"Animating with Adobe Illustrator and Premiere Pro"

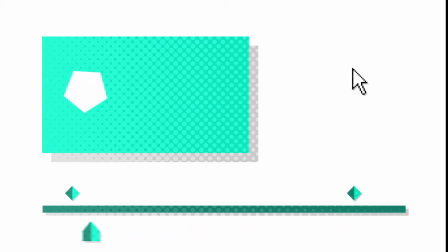[4:16]
So we can set a keyframe, move to a different point in time on the timeline, move the object, and thus create a new keyframe. Then the software will move that asset between those 2 keyframes as we play through the timeline.
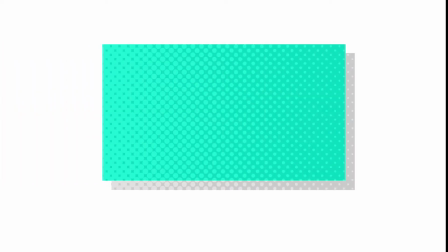[4:33]
Now, when creating graphics to do this, there's a few things we need to bear in mind, one of which is the aspect ratio. The aspect ratio is the ratio of how wide to how tall our video frame is.
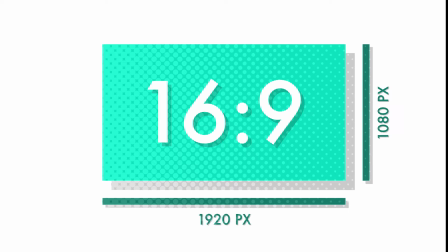[4:45]
Our video is a 16:9 frame. This is full HD, which is a resolution of 1920 pixels wide by 1080 pixels tall.
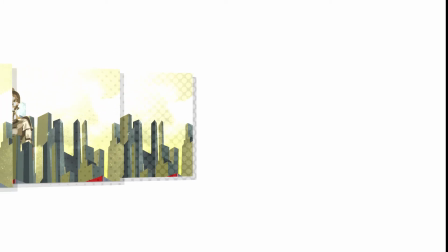[4:56]
The next thing we need to be aware of is the frame rate. The frame rate is how many still images we need to make 1 second of footage.
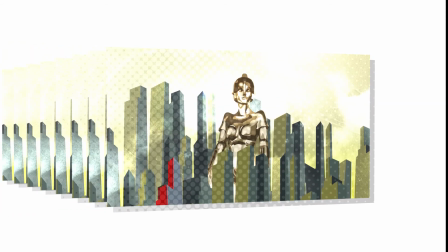[5:03]
We need to know this when we're setting up our sequences. The standard for video in the UK is 25 frames per second.
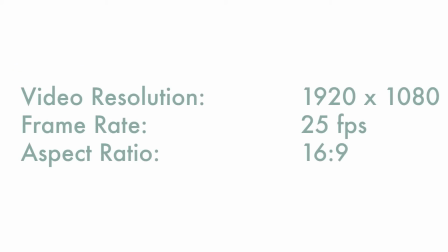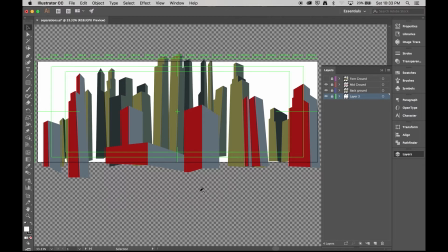[5:28]
So I'm starting off with some basic vector artwork. Now this I've created in Illustrator, but the artwork can be created in Photoshop. It can be based off of hand-drawn elements that are scanned in. How the artwork is generated is irrelevant.
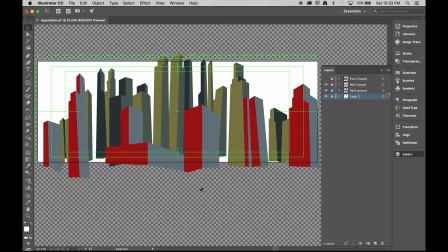[5:44]
There are a few important factors though, and they are layering and transparency. Now I have this layer here just as a background white, but each of these layers
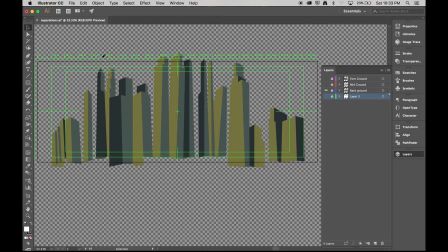[5:58]
is surrounded by a fair amount of transparency.
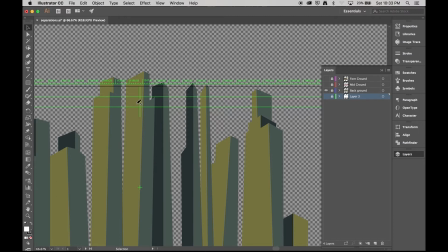[6:02]
Now this is important because if we export, in this instance from Illustrator as a PNG file, then that transparency will be saved. That transparency is known as the alpha channel,
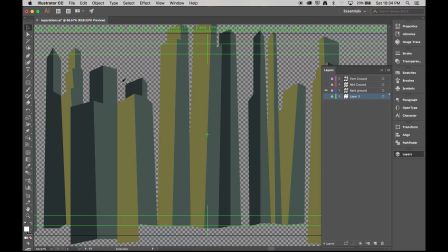[6:15]
and Premiere can read that and apply that transparency information within Premiere, allowing us to utilize layers in the exact same fashion. Now I've drawn a background, a midground, and a foreground element.
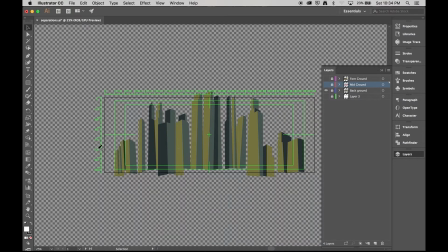[6:34]
The idea being that this shot is going to be a tracking shot. We're going to be traveling from the left towards the right across our city, and we're doing that by having an artwork that is longer than the native resolution of our video, so I can drag this layer
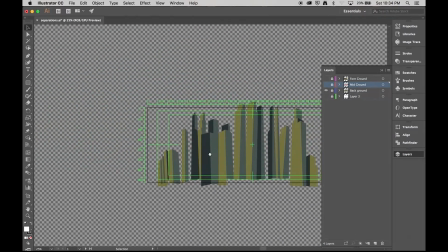[6:54]
back and forth across my Premiere video frame to create the idea of horizontal lateral movement.
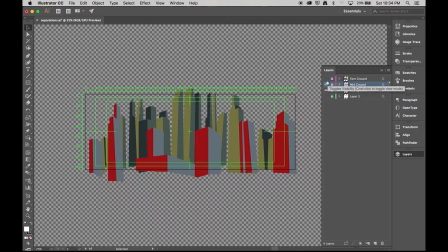[7:02]
I have a background, a foreground, and a midground. The idea being that objects in the midground would move slower. I have a background, midground, and foreground.
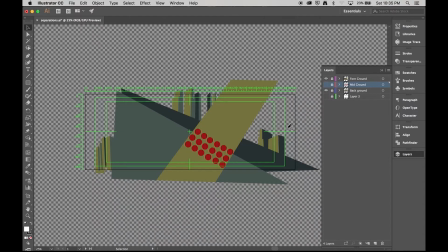[7:18]
The idea being that objects in the foreground would move past much quicker than objects in the background. So I'm going to be able to create a sense perspective in depth. This effect is called parallax, where we move things at a different pace, left and right, to suggest things are further away than others.
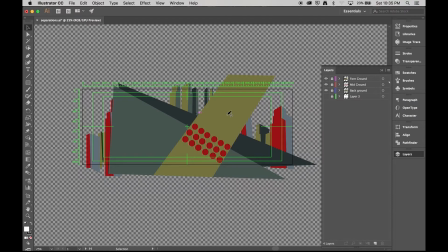[7:39]
I've already exported each of these elements as PNG files.
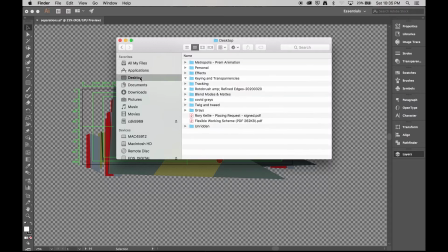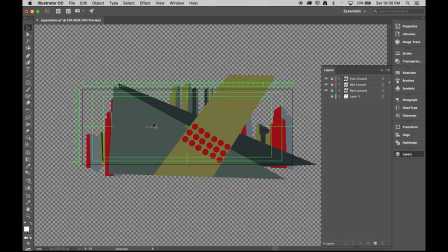[7:54]
I've already exported all of these elements as PNG files.
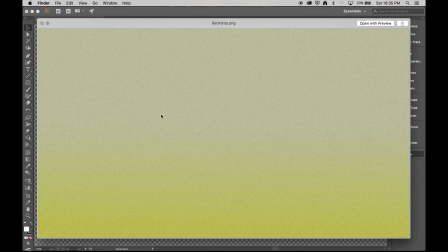[8:02]
I also have created a plain background plate to sit behind everything.
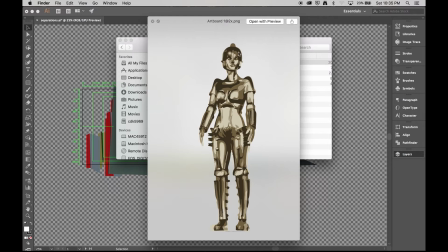[8:10]
And I've also created an element of the robot Maria. Now, while this isn't in landscape, this is a portrait graphic artwork, it is still significantly larger in resolution than our native video frame.